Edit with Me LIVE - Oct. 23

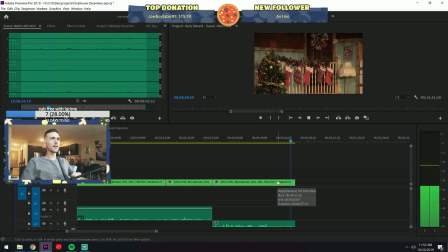495s
And we're out of there.
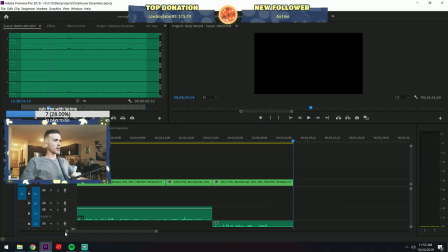502s
Something like that. So now we've got our camera cut. I'm gonna watch back through it, and anytime we cut to camera 2,
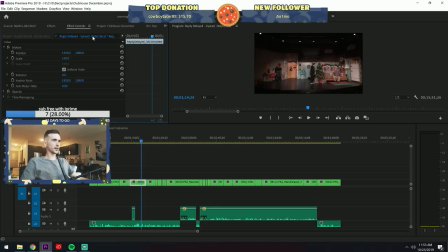511s
I am going to zoom it in because we've got these stairs here at the bottom that we don't really want to see a whole lot of.
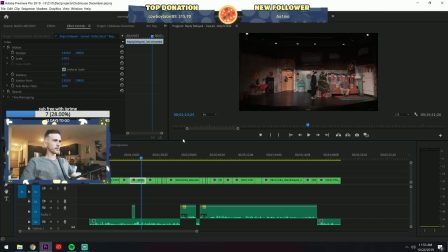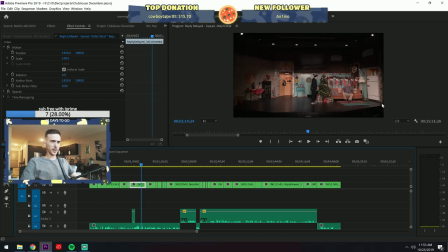525s
All of that junk down there, we don't want to see any of that.
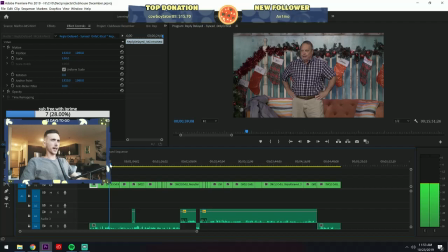529s
And then after I do that, I'm gonna go back, and this camera is super bluish looking,
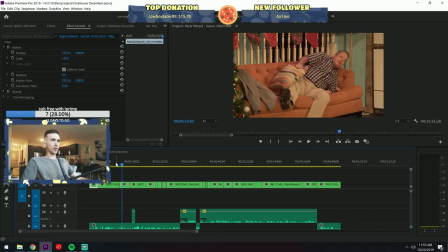535s
and this camera is super warm, so I'm gonna go back and match those, and you'll see how I do that in a minute.
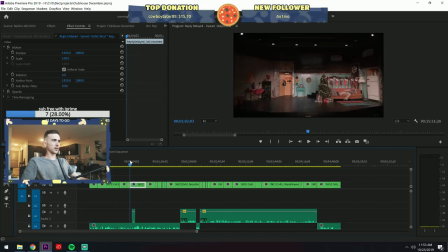543s
Actually, I'm gonna do that first because I'm still in a 4K sequence,
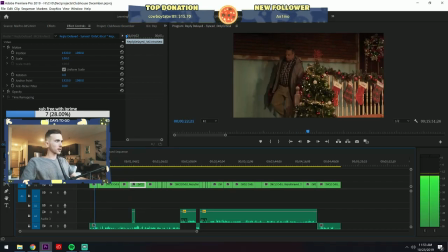550s
and I'm gonna reframe and do all of that once I get into my 1080 sequence. But before I move on
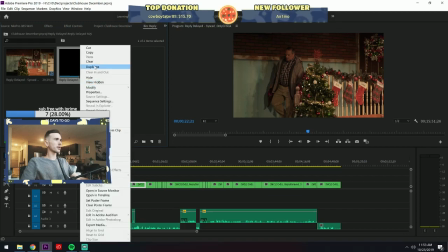560s
with that, I'm going to duplicate this and
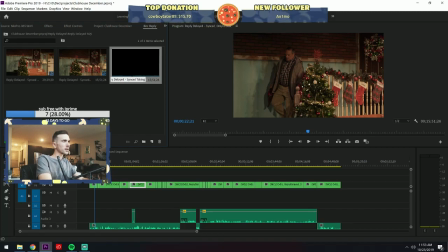cameras, and we're gonna start opening that up and edit in there.
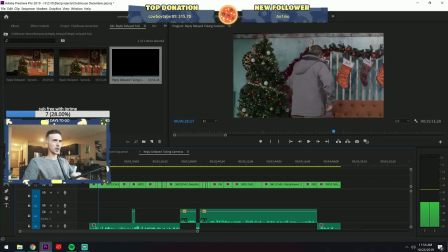578s
So that's the biggest change right now that we have between these two cameras.
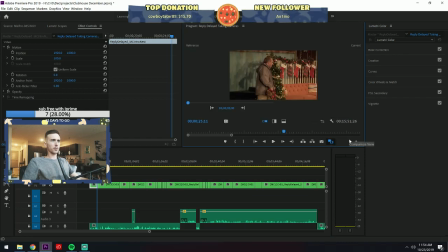585s
I'm gonna do a little match, and I want my reference.
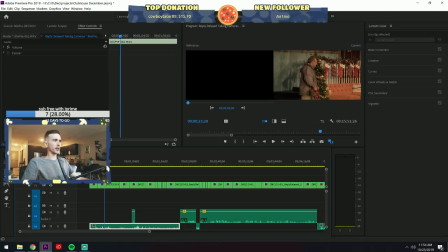590s
I like camera 3 a little bit better. It just feels a little bit more natural. I don't know.
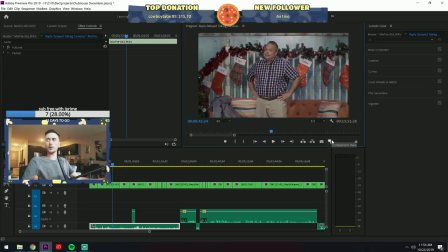595s
The coolness of it feels very studio, which is kind of what we're going for, rather than like this feels like,
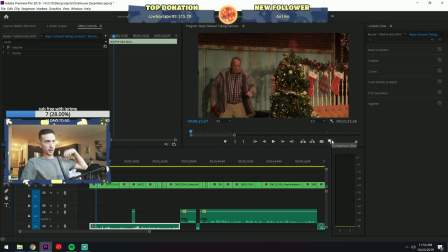605s
I don't know, feels a little bit too homey.
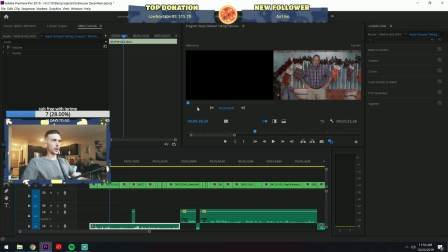612s
Even though it's Christmas, I don't know. I'll probably warm this up a little bit, but anyways, that's gonna be my reference shot. Let's do that.
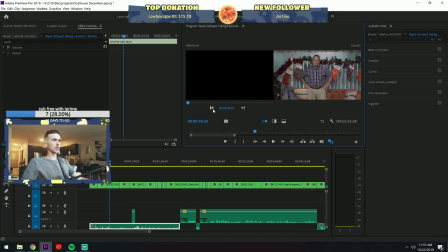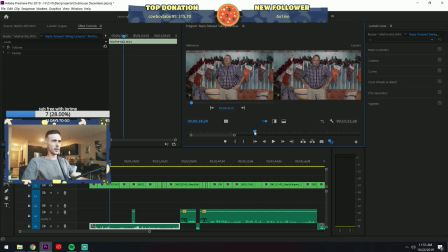638s
Yeah, okay. And then we're gonna go over to like camera 1 here, and we're gonna scrub over maybe like that and apply match. And this is just gonna do some preliminary crap that's gonna get it kind of close.
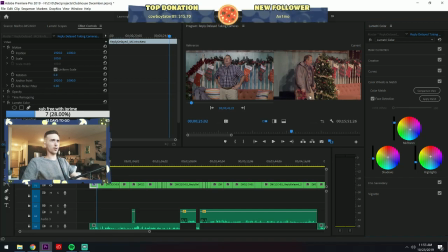655s
So as you can see, it's still a little warm in the pants, a little warm up here. This gray isn't quite hitting right for me. And we're gonna put this actually back to 38 so we can see that with his jacket on.
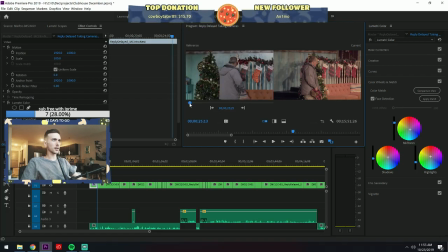674s
Maybe 30 there. So now we can kind of look, oh crap, at his jacket and see, okay, this is gray, like a nice gray, and this is just too warm.
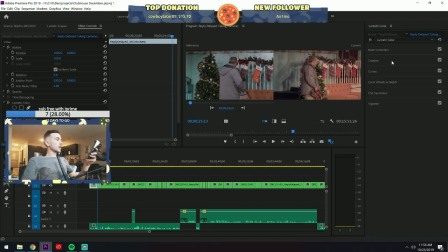693s
I'm getting a text message. So nice. Nice. Okay. So we're editing this clip here, and we're just gonna cool it off.
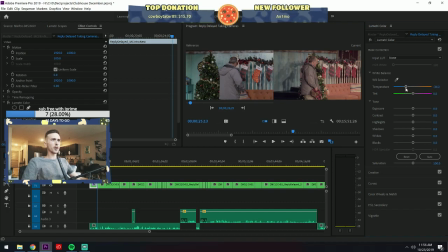714s
Cool it off. And a little bit more. A little bit more. Little bit more. It's hard to see, honestly.
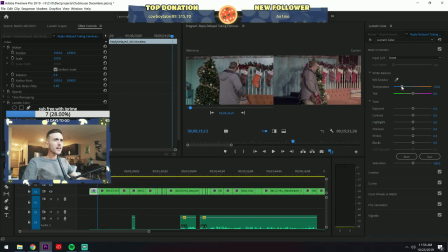727s
It's getting there. It's getting there. Let's just yank it all the way. Honestly, no. It's taking a little bit of time to react, so it's hard for me to really dial it in.